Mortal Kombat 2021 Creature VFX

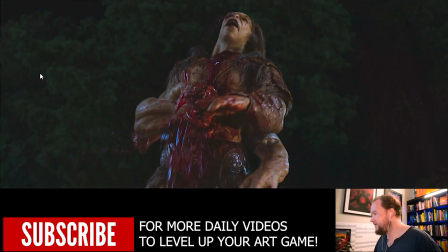[44:39]
So like I said, all the blood trickling down from his back, I thought that was a really nice touch. Then this is just a fluid sim,
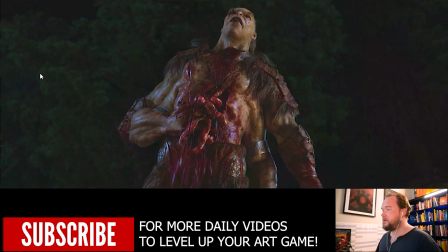[44:45]
and then again, plenty of different ways to do it, but you could literally do a rope sim, just like Scorpion with his chain, and just have his hands as an unyielding object, having it all contained and kind of drooping through.
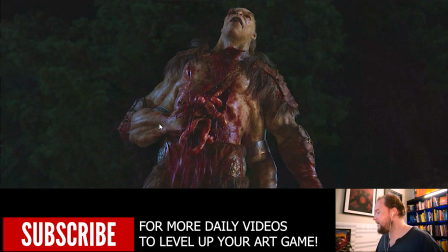[44:59]
But you could also do it as a soft body. There's so many different ways to do that. But really nice touch.
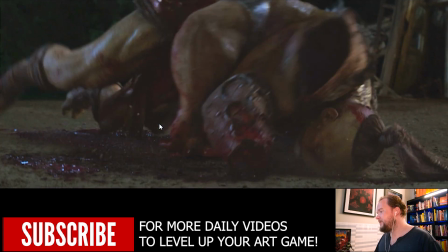[45:05]
I love it. And then you have all the dust and everything, which helps just tie together that he's a heavy body hitting the ground.
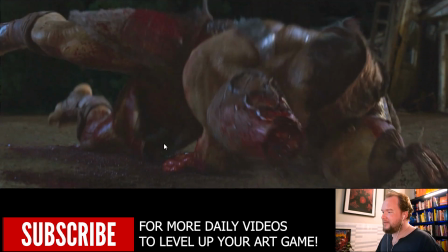[45:15]
And this is where, because the camera's coming all the way down, you can actually set dress this with a lot of blood in the dirt, rather than trying to do that entirely in CG. And I feel like you're going to get a much better result than if you were just to do a clean pass on the ground.
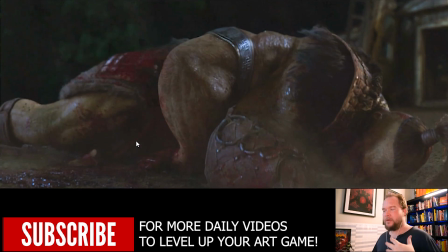[45:30]
Whether they did that, it's hard to tell. But you always get such a really great performance from doing it that way.
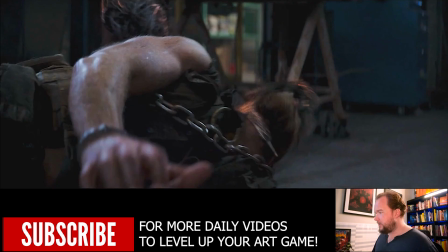[45:37]
Really awesome. So I'm just going to plow through this really quickly before it gets too loud in here.
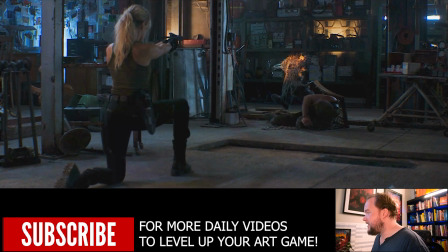[45:41]
But so you notice with Reptile, the way that this works too is you've got like areas like this where whatever he's hit, like that area kind of reveals.
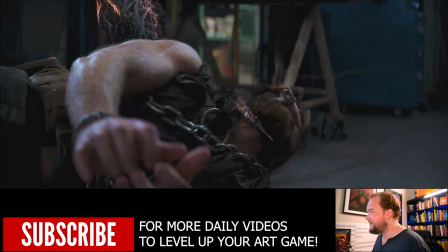[45:50]
And if you look up close, it's exactly the same style as Cole's suit. In other words, you got all this stuff kind of initially revealing, it's kind of wrapping around the surface, and then that starts to wipe over to reveal more of a refracted version of him.
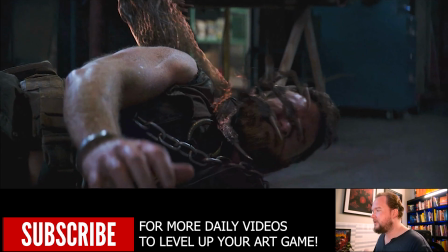[46:07]
And doing this sort of thing is relatively straightforward in terms of like, you just get beautiful detail right away, because as long as he has displacement and a lot of detail on him, the refraction is going to pick up a lot of highlights. The lighting that they have here really works for it as well. So this sort of thing works really well.
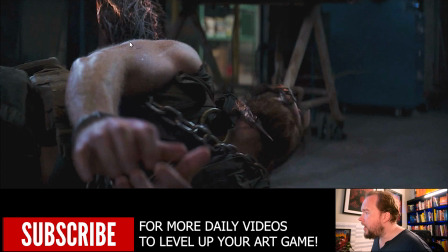[46:24]
You'll notice initially it starts out kind of more of that wire stuff that's all wrapped around just like Cole's suit,
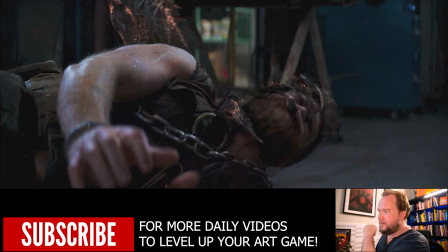[46:30]
and then it kind of fills out very much like that tonfa baton, how it solidifies.
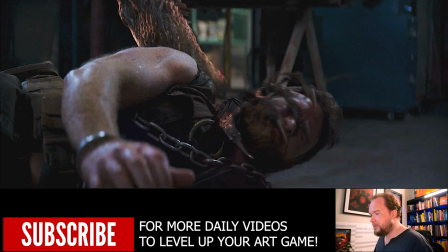[46:35]
So you can see here now there's a lot more surface detail as it's being revealed. The hand actually just kind of wipes on like a gradient. It's a little bit different, but I'd say that's just because there's not enough timing to do the reveal that they're doing earlier on.
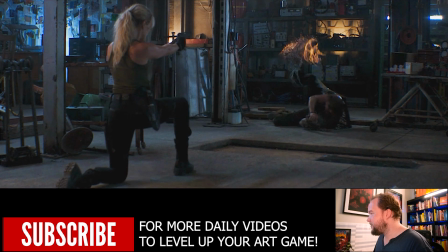[46:49]
So I apologize for all the background noise. So you'll notice with this that you got all this illumination that, you know, obviously isn't there, but it helps kind of give a visual indicator as to like what's happening. So as there's a bullet impact, that area lights up. And without seeing that, it'd be very difficult to see this on the background.
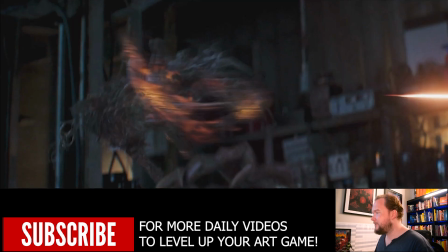[47:05]
So it's a nice little touch where things kind of splash on. You can see here, there's a bullet, nice lens flare.
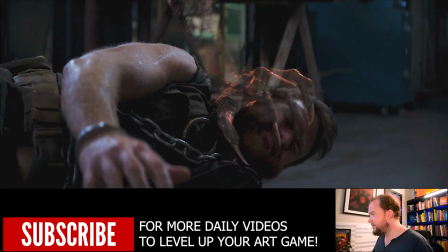[47:11]
I think you can see in this shot, or one of the upcoming shots, yeah, you can see all the kind of wire work.
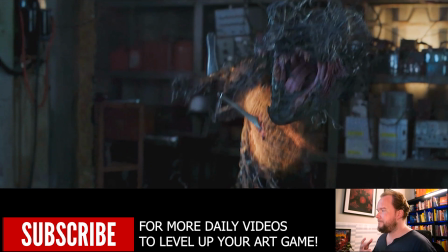[47:18]
So like the wires is in like the reveal like Colt suit. So this sort of stuff wrapping around, it just makes it really interesting, rather than just having it kind of fading on. So just having something like that kind of just helps it feel like, wow,
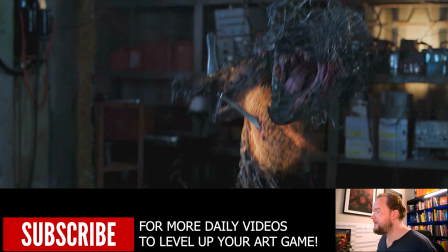[47:33]
it's like there's something different to this whole effect, rather than it just being the standard stuff that you're used to expecting.
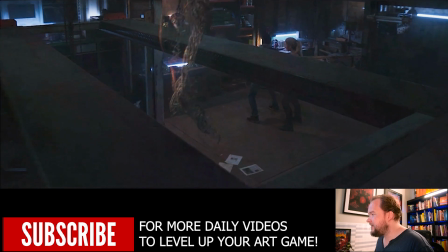[47:40]
So this is the big kind of money shot here, the reveal. So you can see it's kind of like as if like the blood in his veins or something,
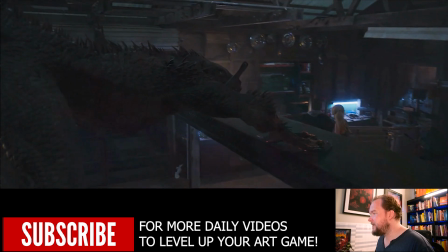[47:47]
and then it kind of solidifies into the CG character like in its entirety.
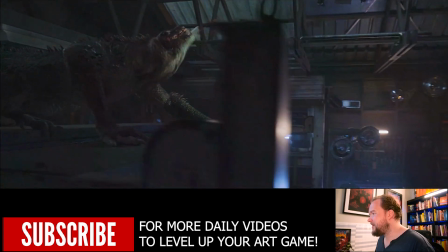[47:53]
So really cool. See, it kind of rips out the knife and it melts it.
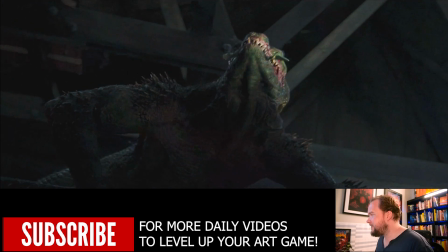[47:59]
So this is another thing, I love doing this stuff, like melting shit like that.
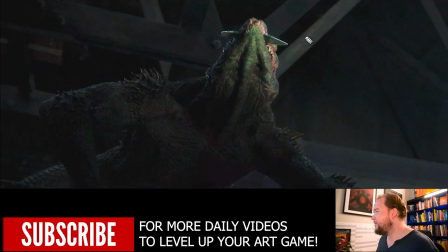[48:04]
So all you're doing, again, I talk about everything as particles, because particles are points. So however you want to treat points, same sort of thing, but you're just populating all this stuff, kind of like a level set, if you're familiar with that. You're populating it all with particles, and then you're essentially activating the stuff to erode.
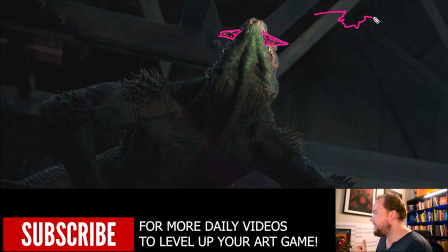[48:22]
So what ends up happening is you have an area that the particles begin to delete. However you want to talk about, like perhaps instead of deleting, what you're doing is you're actually saying these are now taking this information over to now be a fluid sim.
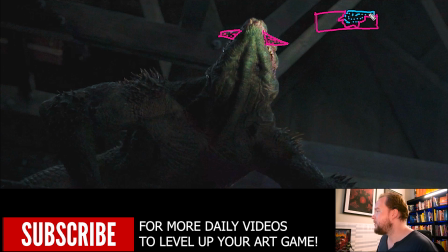[48:38]
So now the stuff, it doesn't delete, it's just moving to another group that now this is fluid and it begins to fall down and drip.
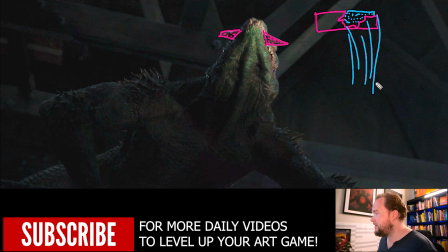[48:46]
And then you're using that to then emit steam that's coming off of it.
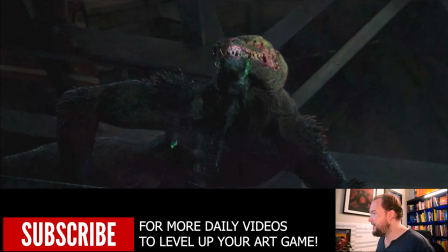[48:54]
So that's generally how you can pull off a shot like that, and you get all the mist and everything else as it's all dripping down.
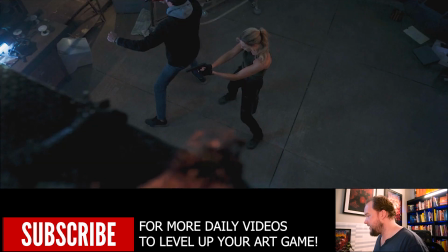[49:00]
So another example is the dripping here. It's the same sort of effect. It looks really cool though. I love doing that sort of like acid burn stuff.
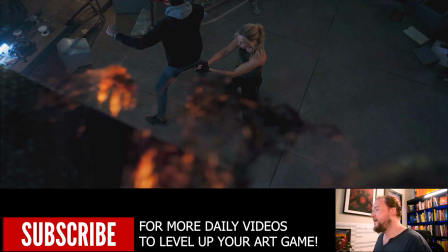[49:06]
I had a free course I put out a while ago on how to do something very similar to that.
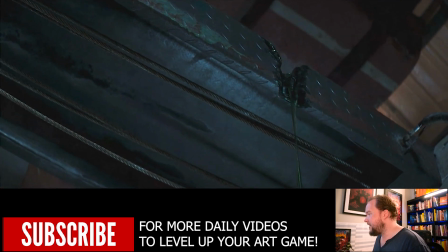[49:11]
So it's just having it all decay.
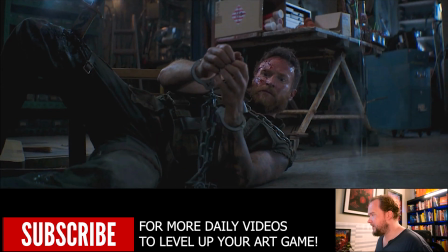[49:13]
And then you have a shot like this. The way that I would do this is I would just have Kano here have handcuffs, just not chained together.
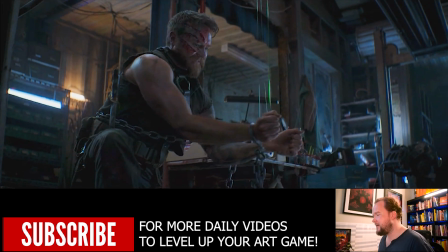[49:21]
So he's just got to act like as if they are constrained together.
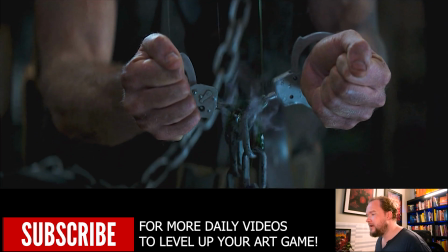[49:24]
And maybe you could have something light in there just to kind of represent some friction, but whole idea is that you do a CG chain here, just have it all kind of like burn and break apart.
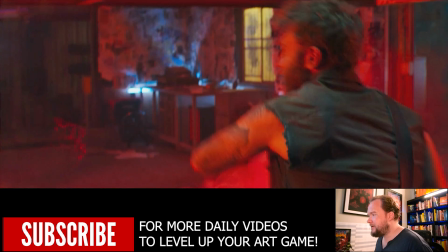[49:33]
Pretty straightforward. I love that they introduced a flare here. It's really smart just because it gives you something to play off of.
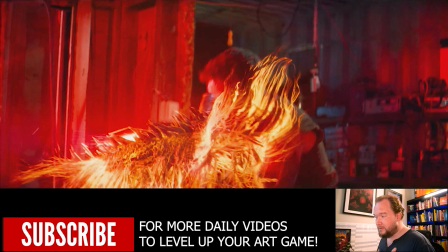[49:40]
And again, you can see in a lot more detail how exactly like Cole's suit, this stuff is actually spreading out and solidifying over time.
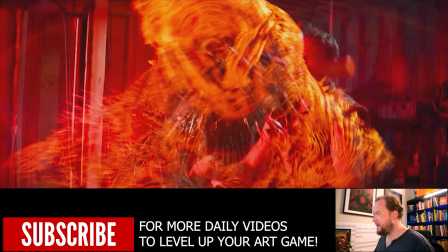[49:49]
So
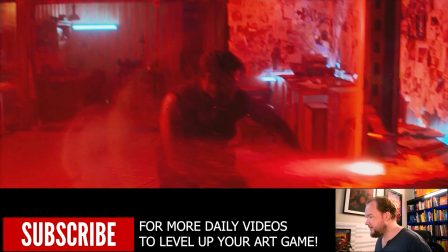[49:53]
So that's really cool, and it's just like an interesting way to go about doing something like this. So again, like as I was talking about Scorpion being in the same family,
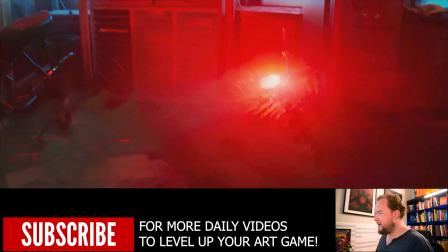[50:02]
Reptile is in the same family to an extent with the reveal as Cole's suit is.
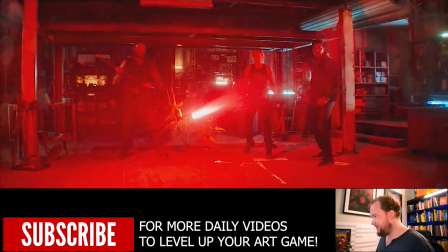[50:08]
And you can see here's the big reveal.
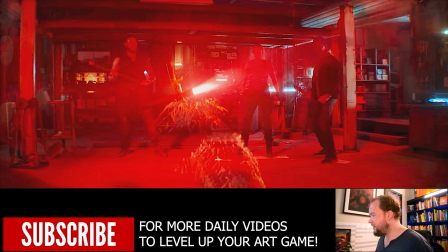[50:12]
And so this is all, the veins and everything is more about the area that's actually being affected, as if like the blood or something kind of becomes visible.
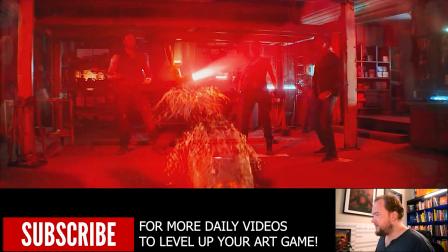[50:24]
And I'd say that they were very selective about the reveal. Like some of this stuff just fades on, but it probably needs to be.
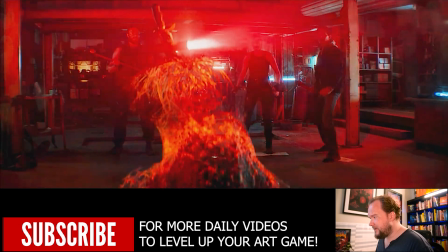[50:29]
I'm sure that that was a creative process where they realized it was too distracting or something to just have it there.
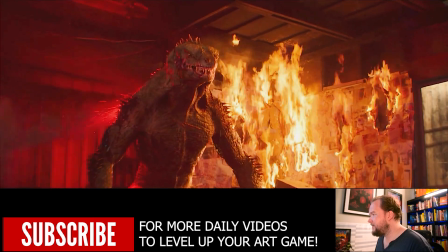[50:36]
Who knows? But this looks really cool. I love it. I love the design.
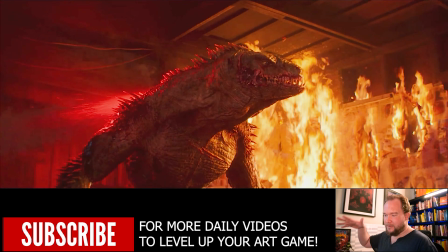[50:40]
I like that they kind of went a different design of Reptile. Like I remember back in Mortal Kombat 1, to activate Reptile and fight him, you had to do a double flawless victory, and then I think no blocking. And then you have to punch the person off the pit level. If you do all those things, then you actually go down into the pit and fight Reptile.
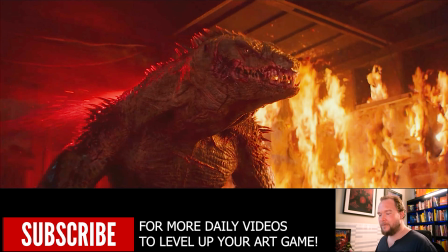[51:00]
But I mean, Reptile is just a different colored version of Scorpion and Sub-Zero's moves altogether.
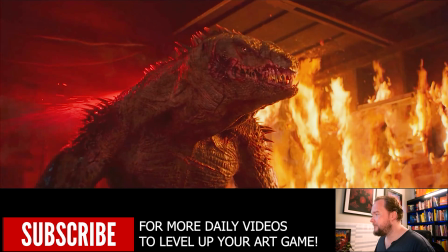[51:05]
I think it's Scorpion, if I recall. But with Sub-Zero's moves. So, yeah, I mean, the fact that they've evolved him to actually be something more than that now,
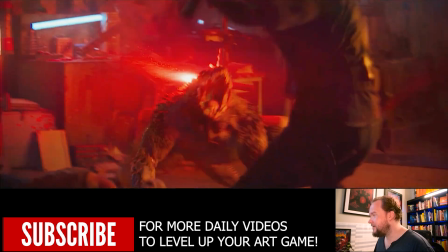[51:16]
where it's like you're actually taking on a Reptile character, is just more interesting than more of the same,
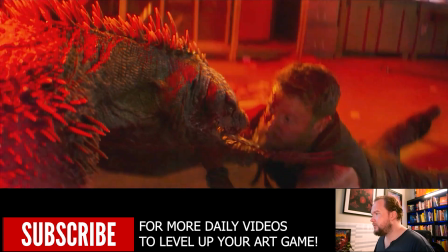[51:21]
right? Some of the lighting just really, like having that flare just makes the whole thing way more interesting.
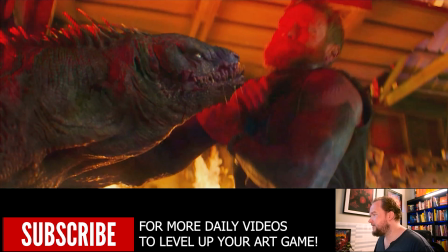[51:27]
Because if you just have a CG creature, you know, we've seen that so much, but having the drool is really fun and easy to do.
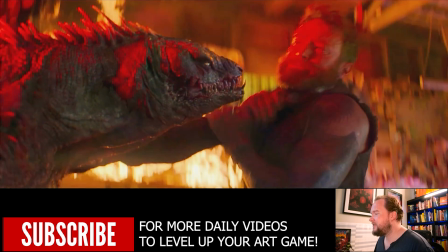[51:35]
But it's I wouldn't say easy to do, I'm just saying it's fun. Like I love doing CG drool.
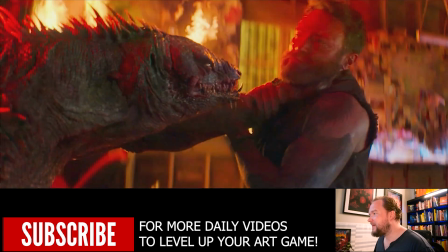[51:41]
The subtle things like the lens flare,
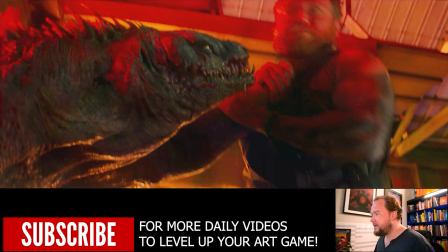[51:45]
but just having the interactive lighting of the flare itself just really makes these shots a lot more interesting,
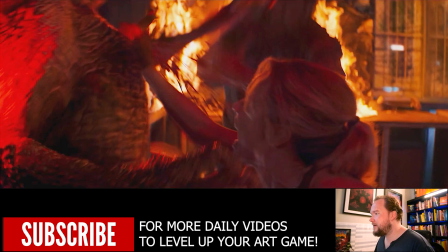[51:51]
as well as having like a hair light on him that can just make it more visually interesting to look at.
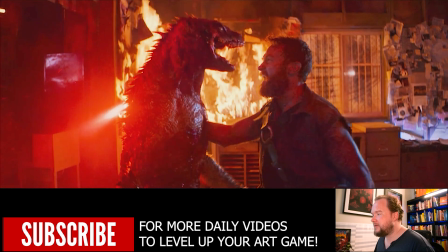[51:59]
Doing the fatality is pretty straightforward, because again, it's just about keeping your arm relatively
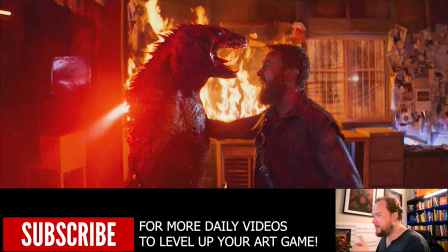[52:05]
static, just like when you're stabbing I was talking about before with Walking Dead.
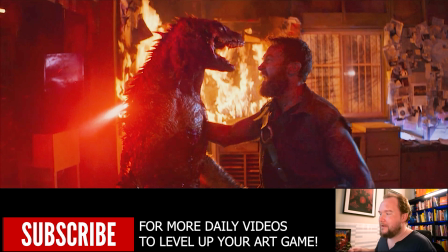[52:08]
The thing is that if you look at how he's doing it, he's kind of like cutting his way through his chest, so it isn't just like a clean snatch and grab.
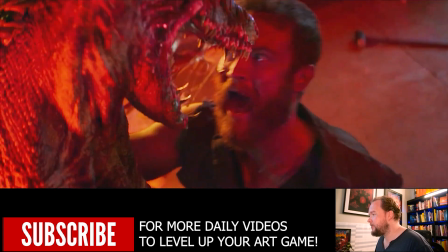[52:16]
So I love that it is a bit more violent and gets all the way through, then he pulls it back over. I'd assume that this is a prop.
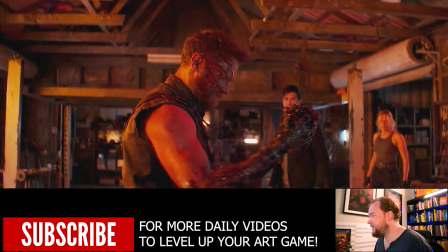[52:23]
I mean, like, why wouldn't you? You could totally do a CG, but like this sort of thing is something that you could just do as a beating heart prop that's spurting blood.
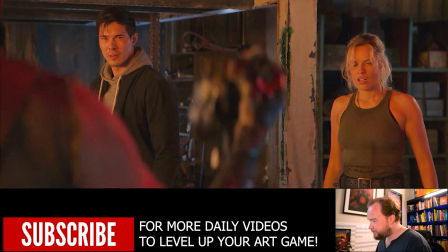[52:32]
You know, you don't need to do everything CG. Okay, the final one, I'm just going to plow through this really quickly.
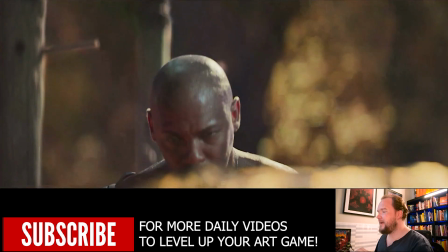[52:38]
So, I actually was really impressed with this stuff. I hated the whole concept of like all these fighters.
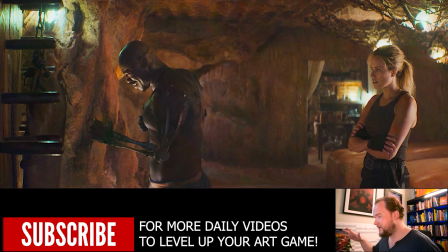[52:45]
First of all, the magic tattoo stuff. I didn't like the concept of that. I didn't like the fact that they get these magic powers along the way.